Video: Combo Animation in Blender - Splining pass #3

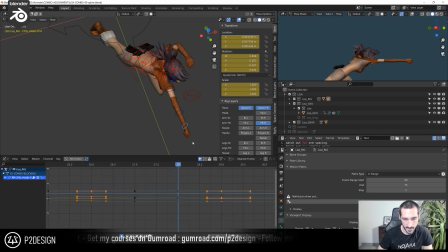44:50 And I will slightly twist the hand there. Oh, it's already twisted. So it's I will just
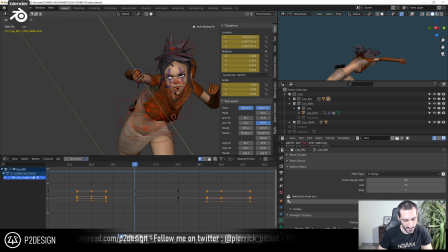45:09 need to find the right axis. Okay. Yeah, now the punch reads better.
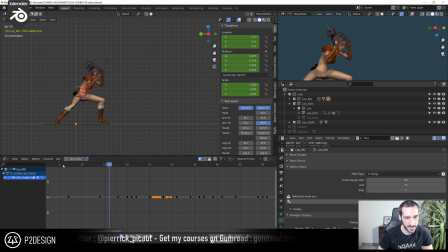45:28 the fact that it's dragging a bit. So I will just here input a bit of dragging too.
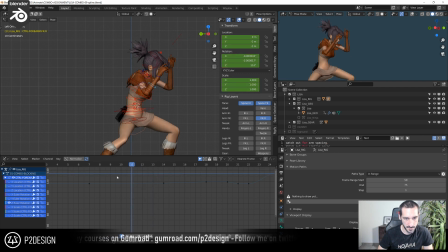45:40 So when the arm, this one is raising, this one will be pulled a little. So if I go forward here with my body, you can see that I do this, okay?
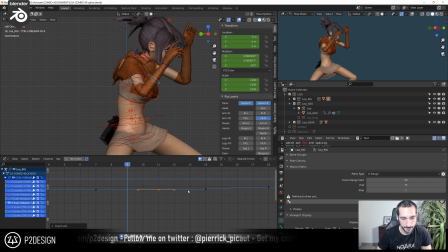45:57 So I will just duplicate the first thing and drag a bit the arm, like something super subtle, and do exactly the same with the end here.
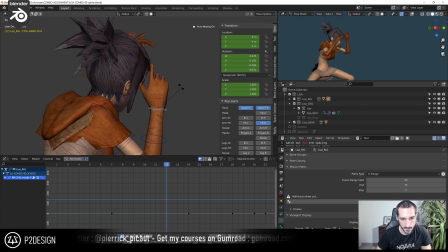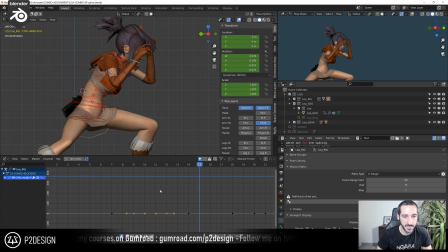46:25 And then if I go like super deep into polishing, I should do the same thing with the fingers. So you have overlapping motion all over the place, okay, on every single controller.
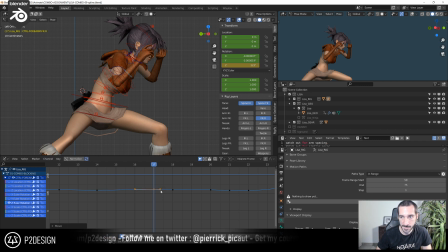46:46 Okay.
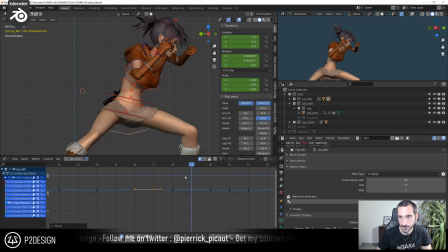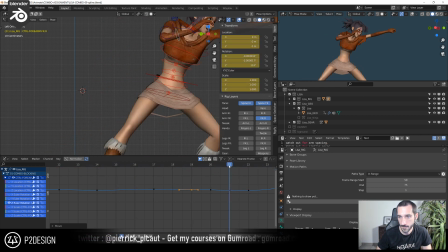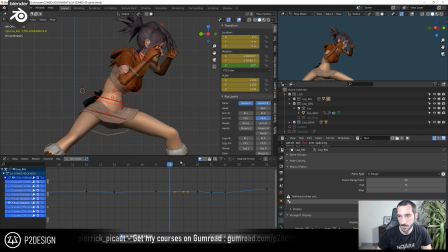The more the overlapping you have, like if it's like very big, the more weight you're inputting.
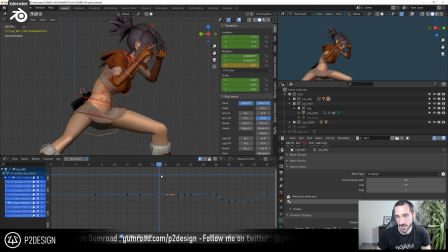47:17 Okay. If you want, like she's pretty super slim and super light,
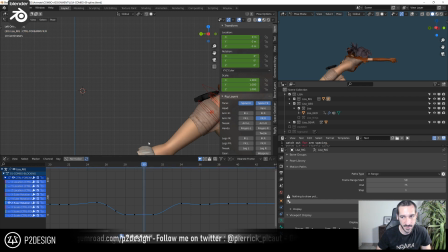47:23 so I don't want to overdo this because it will feel like a lack of control. Okay. So if you are animating a Kung Fu master, don't go crazy with overlapping animation or follow through, I don't know.
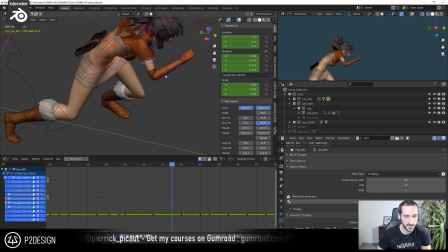47:44 But if you're animating an orc or something like that, you know, a troll or a fat character, yeah, this looks pretty bad. I will fix that,
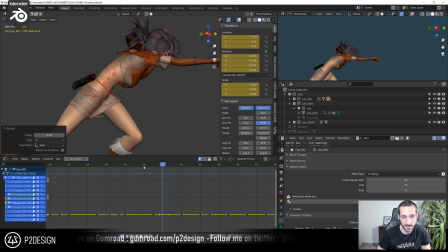48:01 which is cooling so that it does blend betterly with the next pose you see now. It unstretching. Now it looks way better.
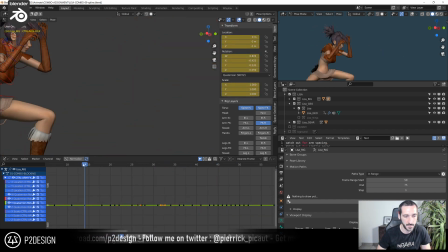48:14 Okay, cool. I think that we'll just get rid of the. Okay.
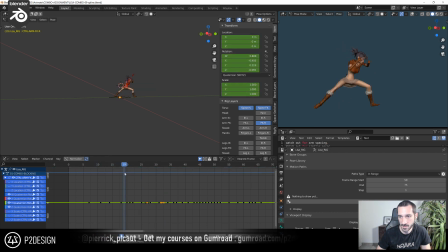48:32 This is cool. I will check the left arm now. So the spline was already polished at this time.
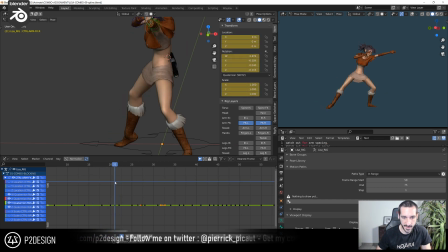49:00 I think I will add a slight overfoot here too on the arm, a slight stretching. So whether on frame 21 or 22, I think it's gonna be 21.
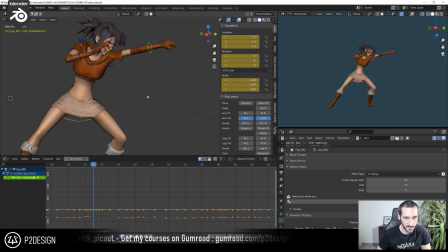49:20 So I have a key on every single frame, so I can go
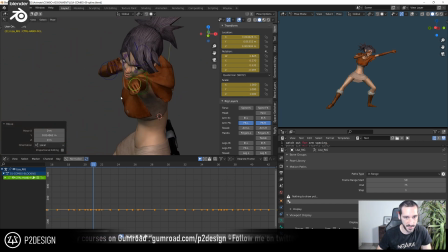49:28 like that already. And I will slightly rotate here also the fists. Doesn't look good here. It makes a potato shape.
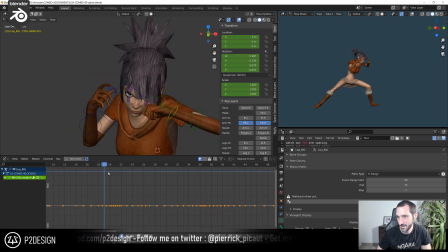Yeah, just a little pop. Yeah. So I should do the same with the shoulder. What I'm afraid of is
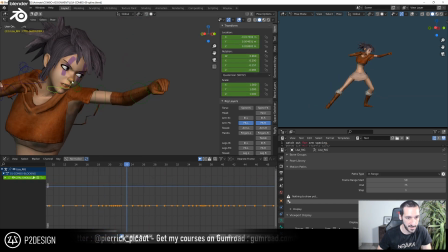49:59 the fist move a lot in screen, and then I will have to fix it using aim space or something like that. Let's see if I can
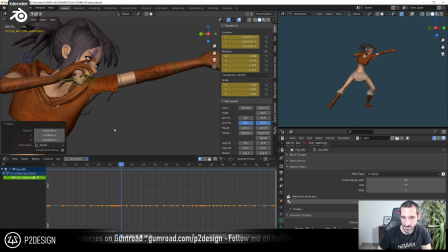50:17 just push the shoulder a bit. Yeah. Doesn't look bad.
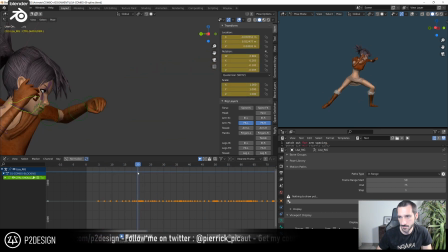Yeah, I will
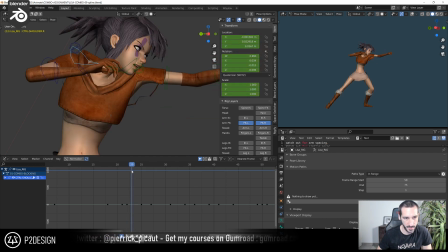50:45 just make the shoulder pop a bit on this one because of the split she had previously. So I will check the location and see the curve.
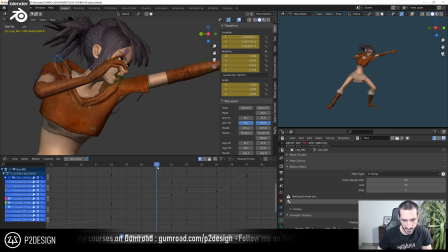51:02 You see here. Okay. So since our body is raising like super fast,
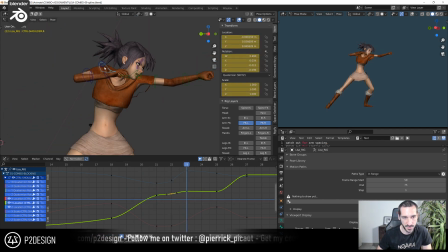51:16 as soon as she stop, I just put a bit of uh, colorful motion in the shoulder. And then when she goes down, I will pull the shoulder a bit.
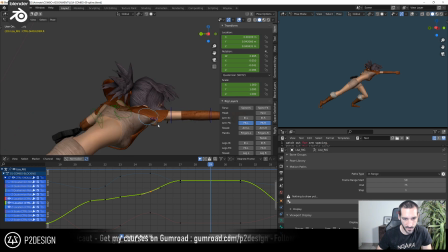51:39 And here I have a plateau. I can also push the shoulder a bit forward.
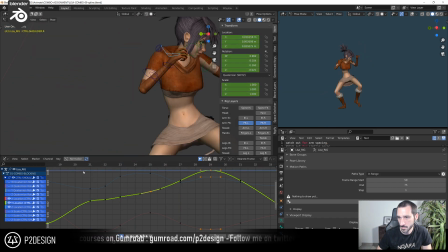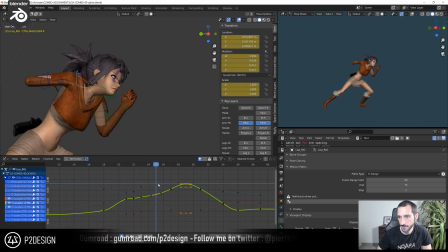So it's, I mean, it's just a couple of frames. So if you were into a very realistic animation, you wouldn't do that also.
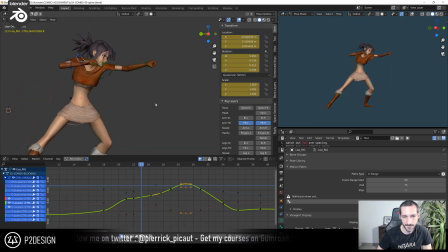52:10 But to be honest, I wish this animation was a bit more stylized
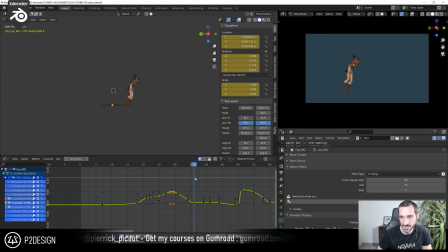52:19 on the anime side of things with a lot of contrast in the motion. For my personal taste, but along the way, as I was working on it,
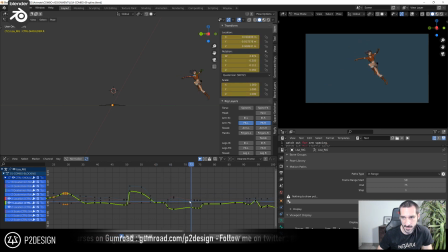52:34 since we were really, trying to match, uh, I mean, something perfect on the mechanism side of things.
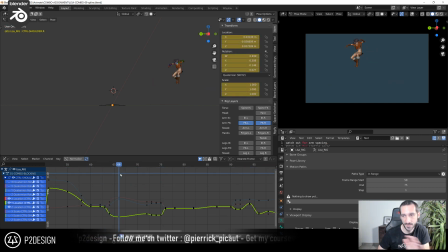52:50 Yeah, you get rid a bit of the style to get very smooth motion and good arcs and stuff like that, and good position of the feet, foot also.